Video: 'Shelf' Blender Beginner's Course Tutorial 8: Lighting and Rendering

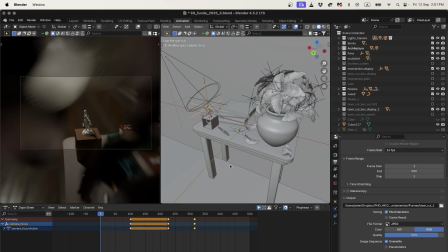0:00 Okay, hi everyone. Welcome to this tutorial where I'm going to discuss lighting and rendering and basically how to finish off our animation and export a video.
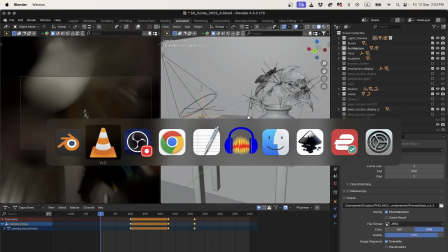0:10 So I'll just quickly show you the video I've made. It goes for about 20 seconds.
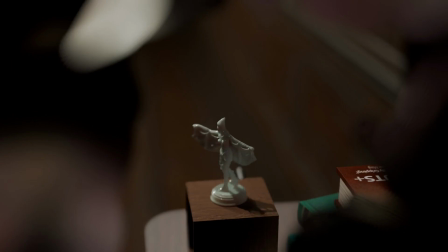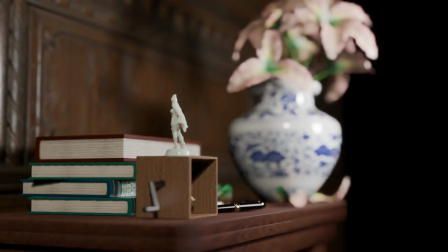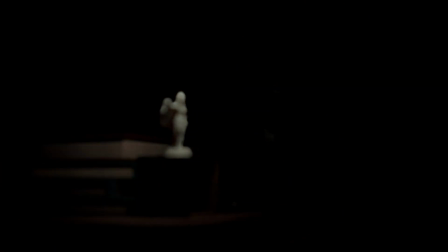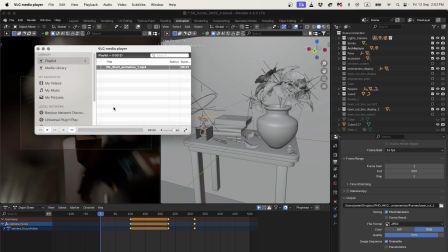0:33 Okay, so the things you'll notice in that animation, it had a soundtrack, it had different camera views, it had changes in lighting, and I tried to tell like a little story.
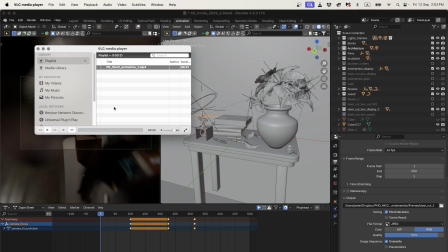0:45 I had these weird whispering sounds in the background and that ticking sound that often represents time or that, maybe some form of anticipation.
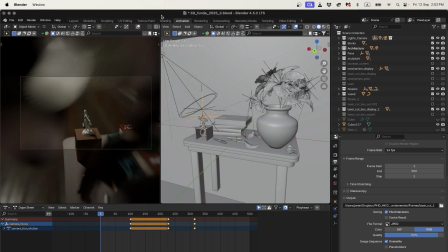0:53 You can take this a lot further in your work and, maybe you can do some interesting things with these objects with your camera, especially if you've been using objects from your house. You could tell, some really interesting or beautiful stories just with a very simple animation like this. Okay, so first things first,
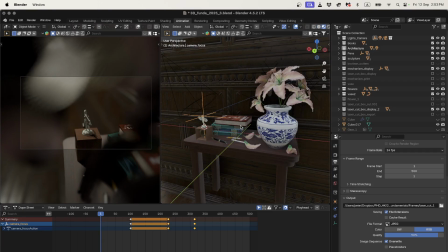1:13 I've added just a couple of extra textures and objects to my environment just because of the camera angles I'm using. So in this camera angle right at the beginning, my camera, if I go into my solid view, it's actually seeing the floor and the wall a little bit further.
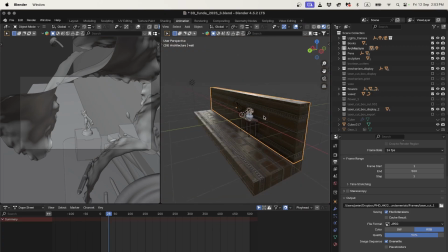1:29 So all I just made my back wall a lot longer.
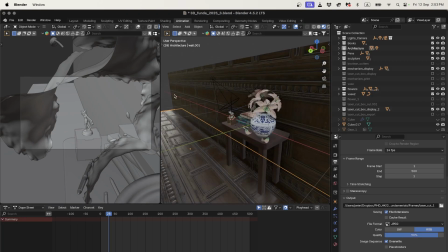1:32 I was very lazy and I just duplicated the back wall and put it on the ground. And then I actually used my Blender Kit add-on
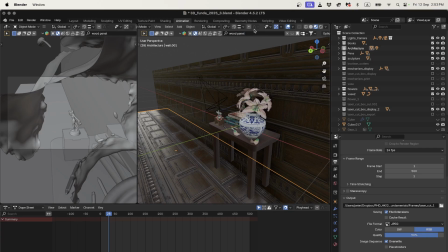1:43 and I just looked for a material called wood panel and I just had a look at what was there and I chose something that I thought kind of fitted my scene. I think it was one of these early ones here and I just applied it to these objects.
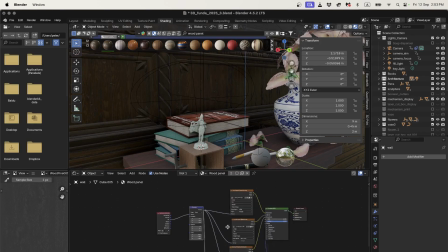1:56 If we have a look in the shader editor, it's basically a bunch of image textures,
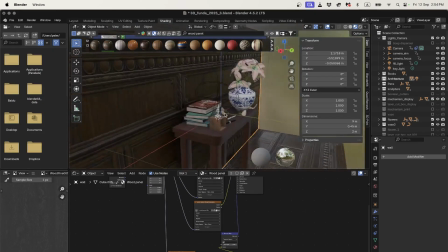2:01 also with a normal map that gives it's quite nice. It gives it this it looks like an old manor house.
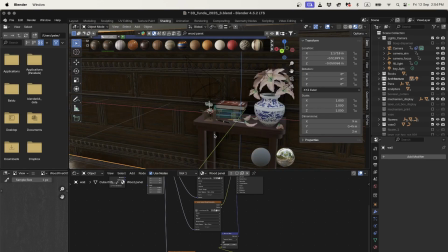2:10 And it looks like a shelf that maybe someone has forgotten about. It's kind of dark. Yeah, I just thought it matched.
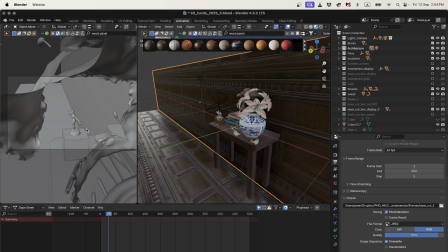2:15 Okay, the other thing I've done with texturing, if we go back to my animation and we have a look at my rendered view, I might make that a little bit larger
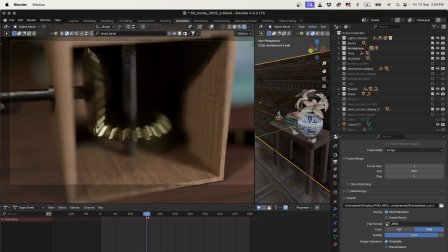2:25 and zoom in, is I added this sort of brushed metal texture on my gears here.
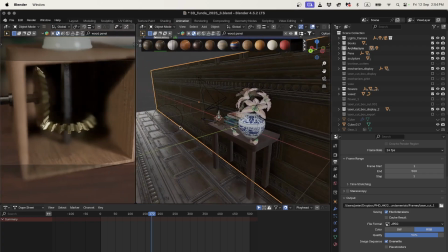2:34 If I go in a little bit more closely here,
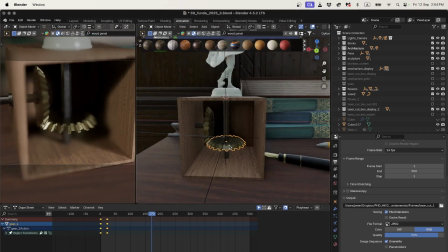2:40 I'll just press frame selected,
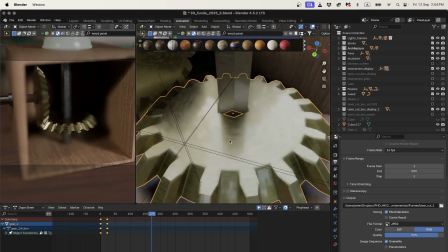2:43 view frame selected if I want to get close to that object. You can see I've got that kind of brushed metal texture on the object,
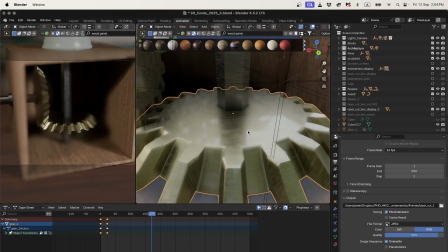2:50 and when it's lit properly, I think it looks kind of nice.
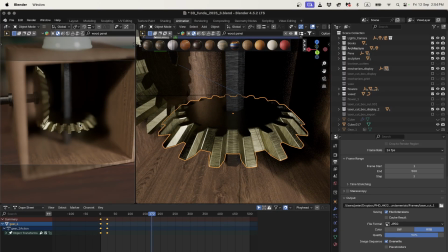2:52 It looks like brushed metal, especially when I've added depth of field on the camera, so only a little bit is in focus.
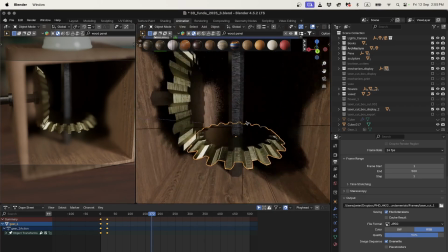3:00 I also used a different metal for the
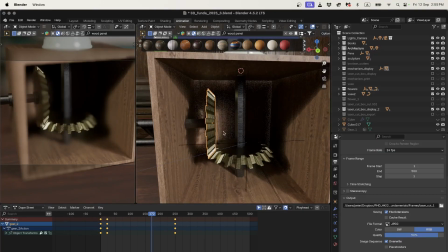3:04 shaft here and a different metal for the gears because that's kind of often how these mechanisms look, and it just makes it look a little bit more realistic or kind of old, special, something like that.
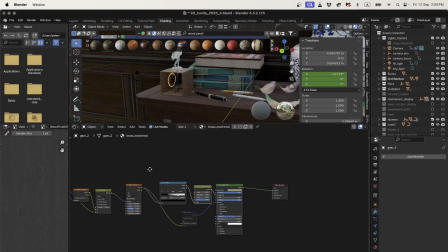3:16 So let's have a look at these materials. I actually just copied this material from a really nice Blender tutorial I found.
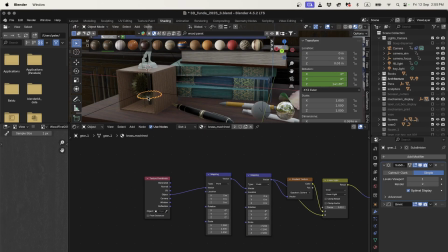3:25 I'll show you that in a moment. It's what's called a procedural material. If I go up close, what it's doing is I'll select this gear.
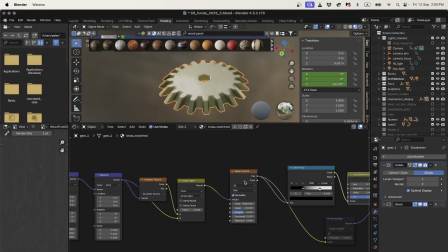3:34 It's basically using a noise texture to create a pattern,
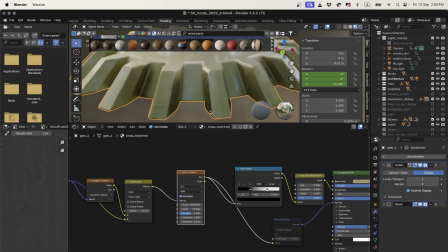3:39 and then we're just stretching and wrapping that pattern around on the object. So for example, if I mute this gradient texture,
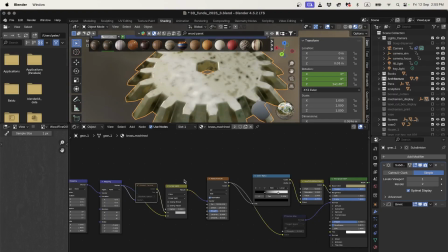3:49 you'll see that it's actually just this speckly noise texture that then the gradient is sort of wrapping and spinning,
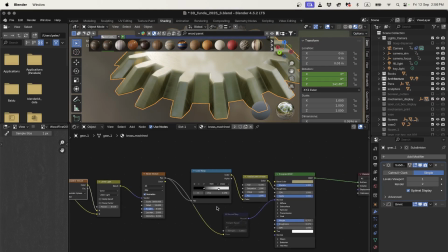3:57 and it's making those streaks, and then we're using the streaks both in the color as well, looks like I turned that off, as well as the normal map, the sort of the bumpiness.
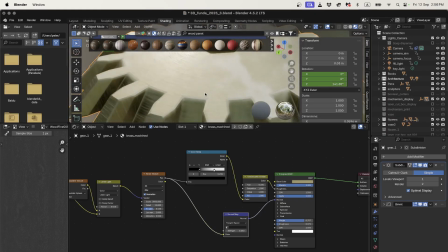4:08 So you can see when the normal map's turned on, we get a little bit of bumpiness there.
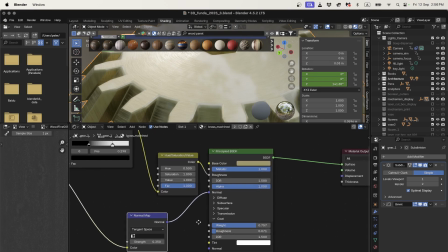4:11 The other thing I've added is I added some clear coat, which is also in the tutorial. It adds that extra layer of shininess as if somebody put some oil or varnish on top, and then I kept the roughness of that quite low.
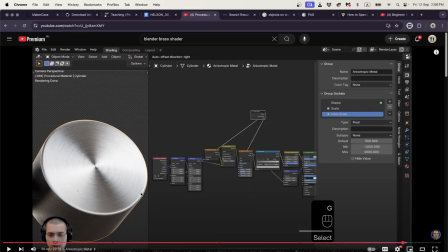4:27 So the tutorial, I'll link that in the description. That was this one from Ryan King Art's fantastic Blender channel. He goes through quite a few different materials
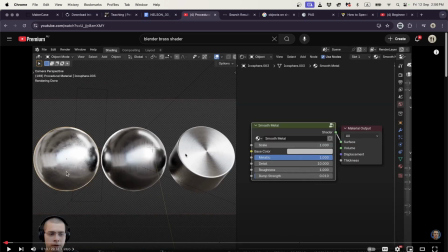4:39 for making procedural metal shaders, and I really recommend trying some of these out. They're cool because you don't have to download any textures. You can just use internal generators within Blender to sort of create this illusion. So I think that's pretty cool. Okay, so what else have we got? I think that's all I've added.
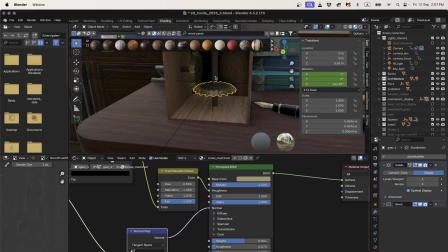5:00 With his texture, I think on the steel, I just changed the base color. So on the brass, I added, you can copy this hex code if you like, that will give you that exact color, or you can choose whatever color you like. It's just a desaturated sort of goldish color. And then on the other one, it's got a gray.
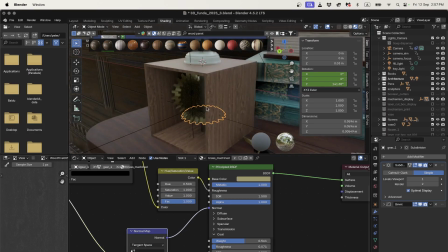5:19 Then all of the other settings are exactly the same. I put some wood texture on the laser cut box.
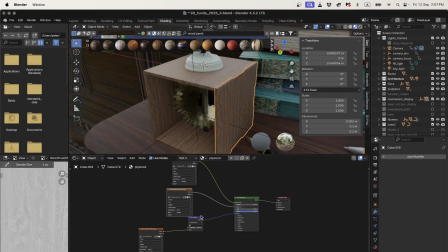5:27 I just had some wood textures in my on my computer, and I've just added exactly like we did the book. I've got a normal map, I've got my my gloss map, and I've got my color map here.
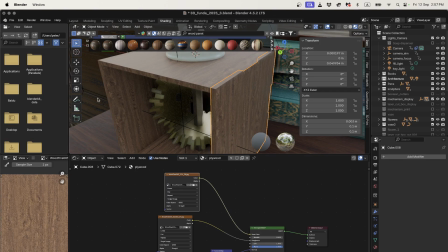5:43 You can download textures online, you can play around with YouTube tutorials, add whatever texture you like.
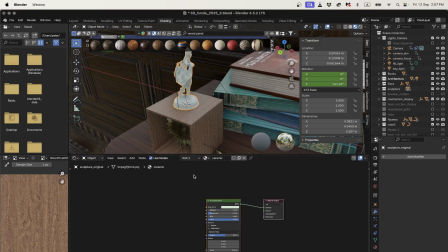5:49 And then finally, with the sculpture, I've just made a really simple ceramic procedural texture.
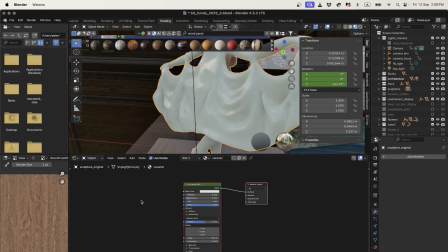5:56 You can see how simple it is. I haven't added any other nodes. I've just used settings here. I chose a color that's a very, very pale green.
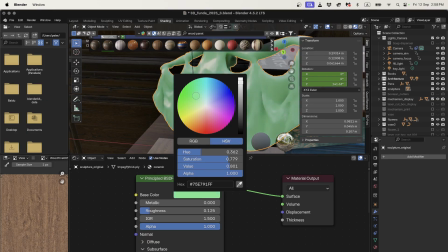6:07 What you can do is you can always choose a color that you like. I just like that sort of blue-green ceramic color. And then you can adjust the saturation, and that'll bring the color picker back towards the white center of the circle.
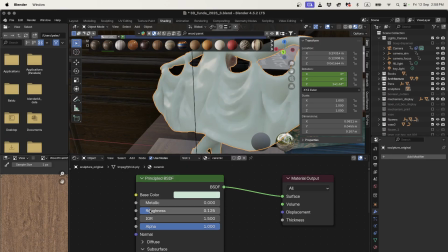6:19 So I did that. I kept the roughness quite low, so it's kind of shiny. I added some subsurface scattering that makes it look a little bit translucent.
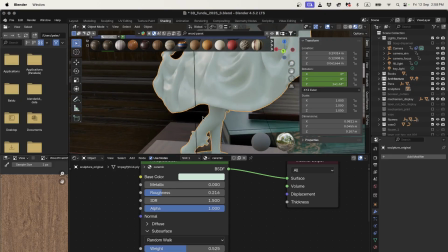6:30 So without it, it's a bit more flat, but with the subsurface, it means the light is sort of, I'll turn this off, kind of bouncing through it a bit more.
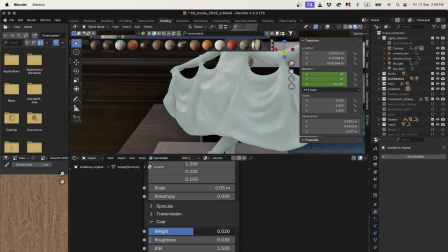6:39 And then I also added a clear coat, as if it's got kind of a layer of glossy varnish on top of it.
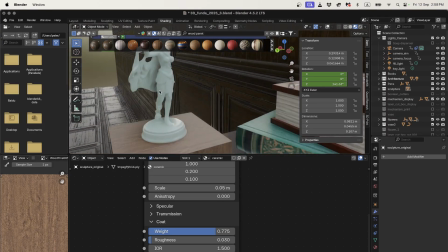6:46 And that, to me, kind of makes it look a little bit like porcelain or some sort of ceramic.
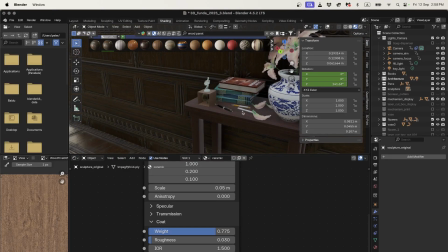6:51 It's very easy to do, and I think it looks kind of good. All right, what else have I done?
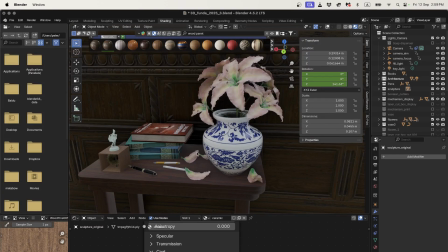6:58 You'll notice that I made some of the flower petals fall off. So I'll show you how to do that.
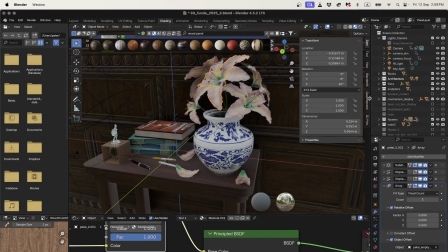7:04 I'll do it to another one here. So looking back at our flowers, at the moment they still have all of their modifiers on them.
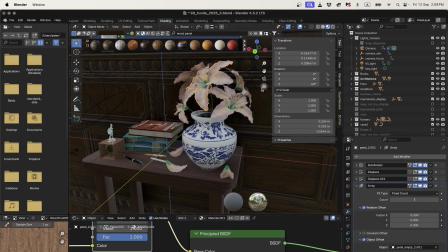7:12 Most importantly, they have the array modifier. So if I want to treat these flowers as separate, I need to apply the array modifier. So now we have 1, 2, 3 petals. And now if I want to separate them into separate objects, I can press Tab to go into edit mode,
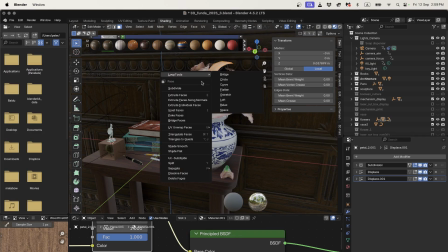7:28 A to select all, and then I can right click and I can separate by loose parts.
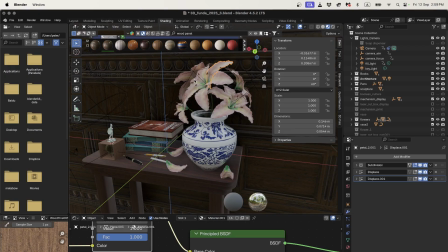7:36 And what that means is now I've got 3 flowers because they're separate objects. For some of my fallen flowers, I
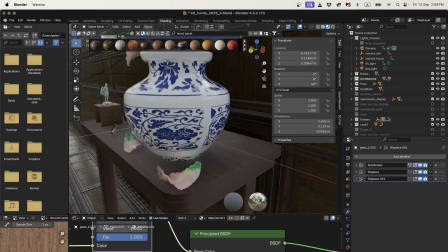7:45 increased their modifier strength so they're a bit more rippled, because I thought that might make them look a little bit more dead.
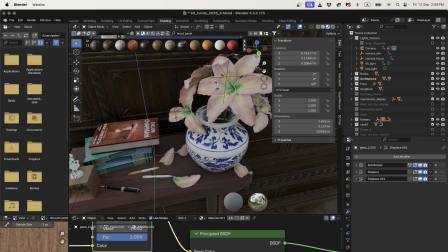7:52 So you could do that. If I wanted to make this, or maybe this petal fall down,
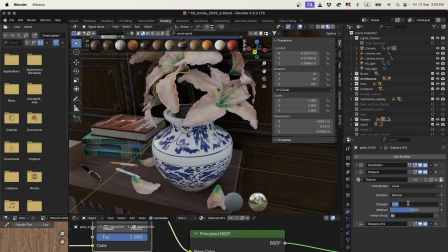7:58 I could go to its displacement modifier and maybe make this higher, like 0.06, and it'll make it more ripply.
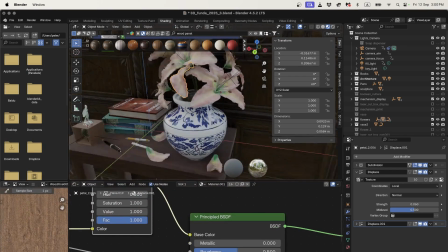8:07 What I could also do, I suppose, is I could even change its shader to be a little bit less saturated.